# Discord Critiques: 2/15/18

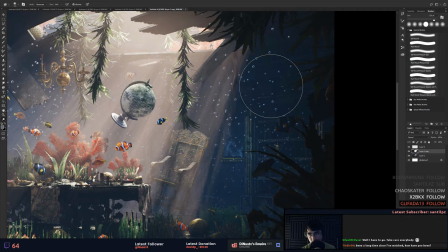how are you guys what do you guys think we're doing all right let's see here so we want to push down the highlights in the shadows let's try let's try it see if this works yeah
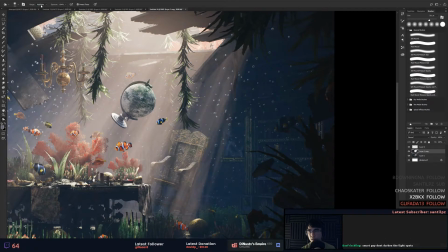so like push the highlights down that's kind of working let's see if we can push the midtones yeah
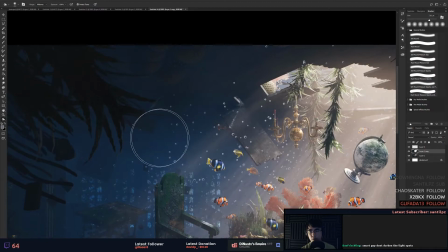basically want to kind of try and wipe those out i don't know if i like that enough but yeah so
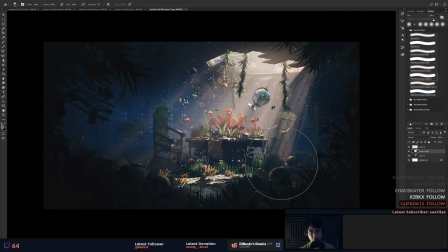see now your bubbles have a little bit more depth as to if they're being affected by the light and if they're not smart guy don't darken the light spots
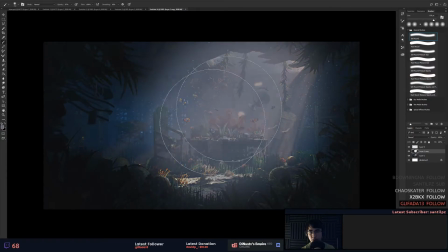whoa you're like dude no no no no it's gonna be it's gonna be fine man nailed it nailed it um
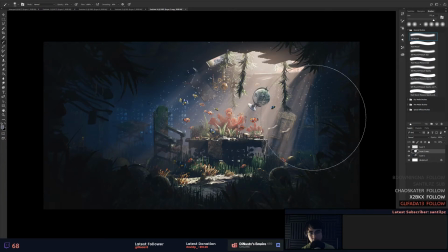this is sick man well done that's
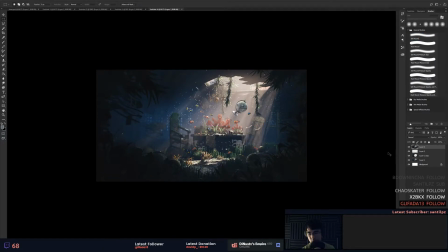pretty cool dude uh i think that's all i would really say about this this looks really good yeah
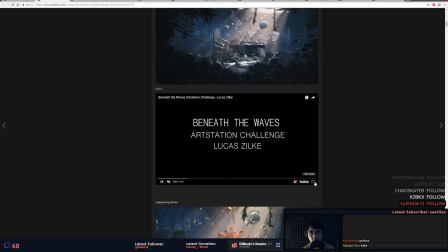be super proud of this is impressive uh oh yeah you wanted me to look at this video let's check this out really quick oh
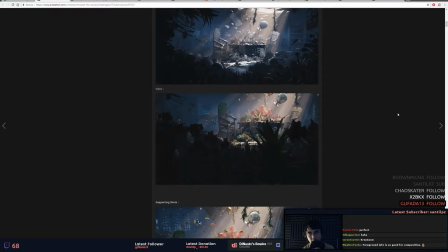dude look at the shadows too oh my god so
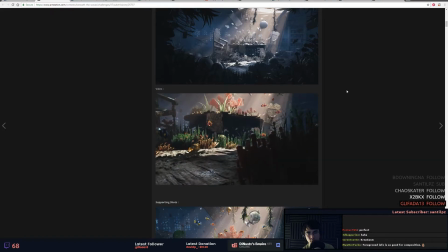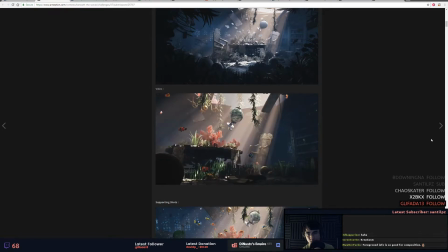the wiggle feels a little strange here um this
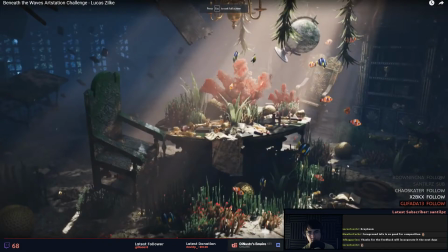is this shot right here this is actually so i'm gonna zoom this in a little bit i'm
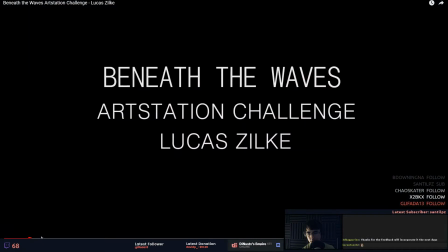gonna get this up to 1080 we're gonna go back i'm
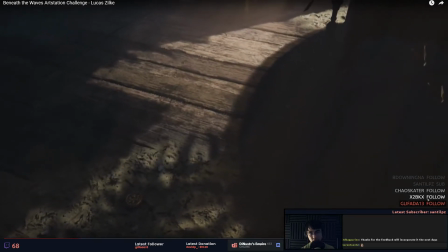gonna speed this up as well afterwards so this shot really strong the little fish moving around i think when you get into this type of
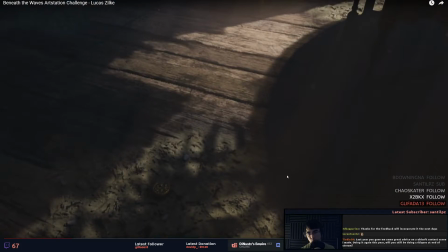shot right here see there's a there's a doubloon down there right add some more and then uh model a few little pebbles and just kind of scatter them around
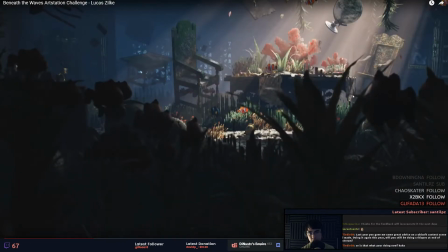the bottom here um so this shot is pretty cool but it feels like it's looking down too much like it feels like it needs to be looking a little bit more up and then these need to be kind of blurred out the other thing that i'm noticing is this actually feels
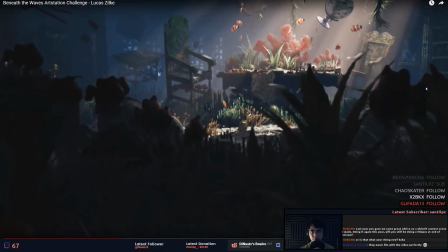like you're not underwater in this shot and i think a lot of that has to do with just like the there's not a lot of stuff
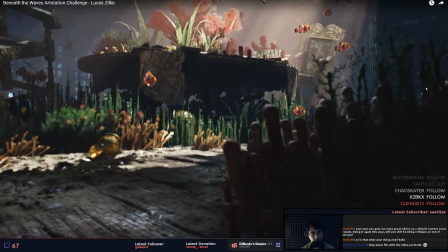in the air um here i'll just copy this and put this in here there's not a there's not a lot of stuff in the air and when i say air i mean little water right
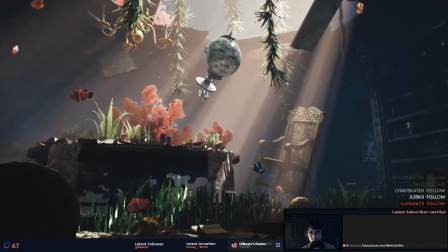so it actually feels like you're outside not underwater like there's there's little particles and stuff floating around that's
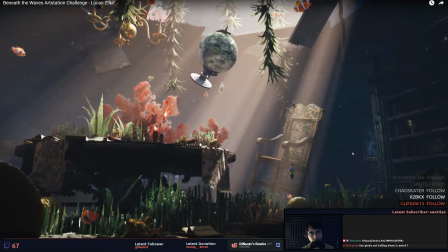really good and I think if you were to get just a little bit more yeah
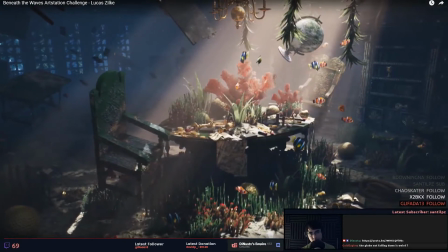the globe not falling down is a little strange I didn't think about that dude
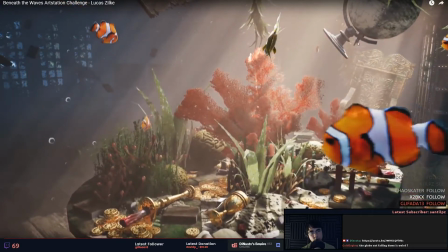if it I mean it's kind of moving isn't it but if it was if it was
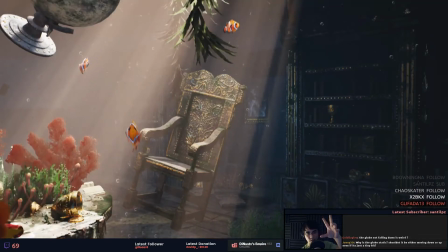falling really really slowly like
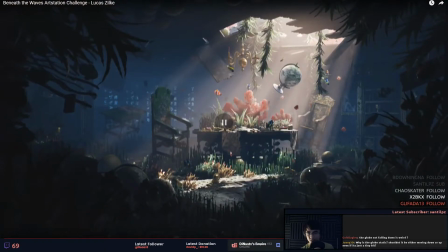the you see with the chair too so everything has got a little bit of a wiggle man
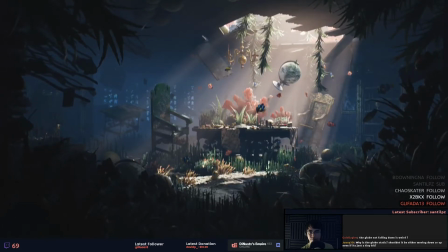that shot is cool um overall it looks really good and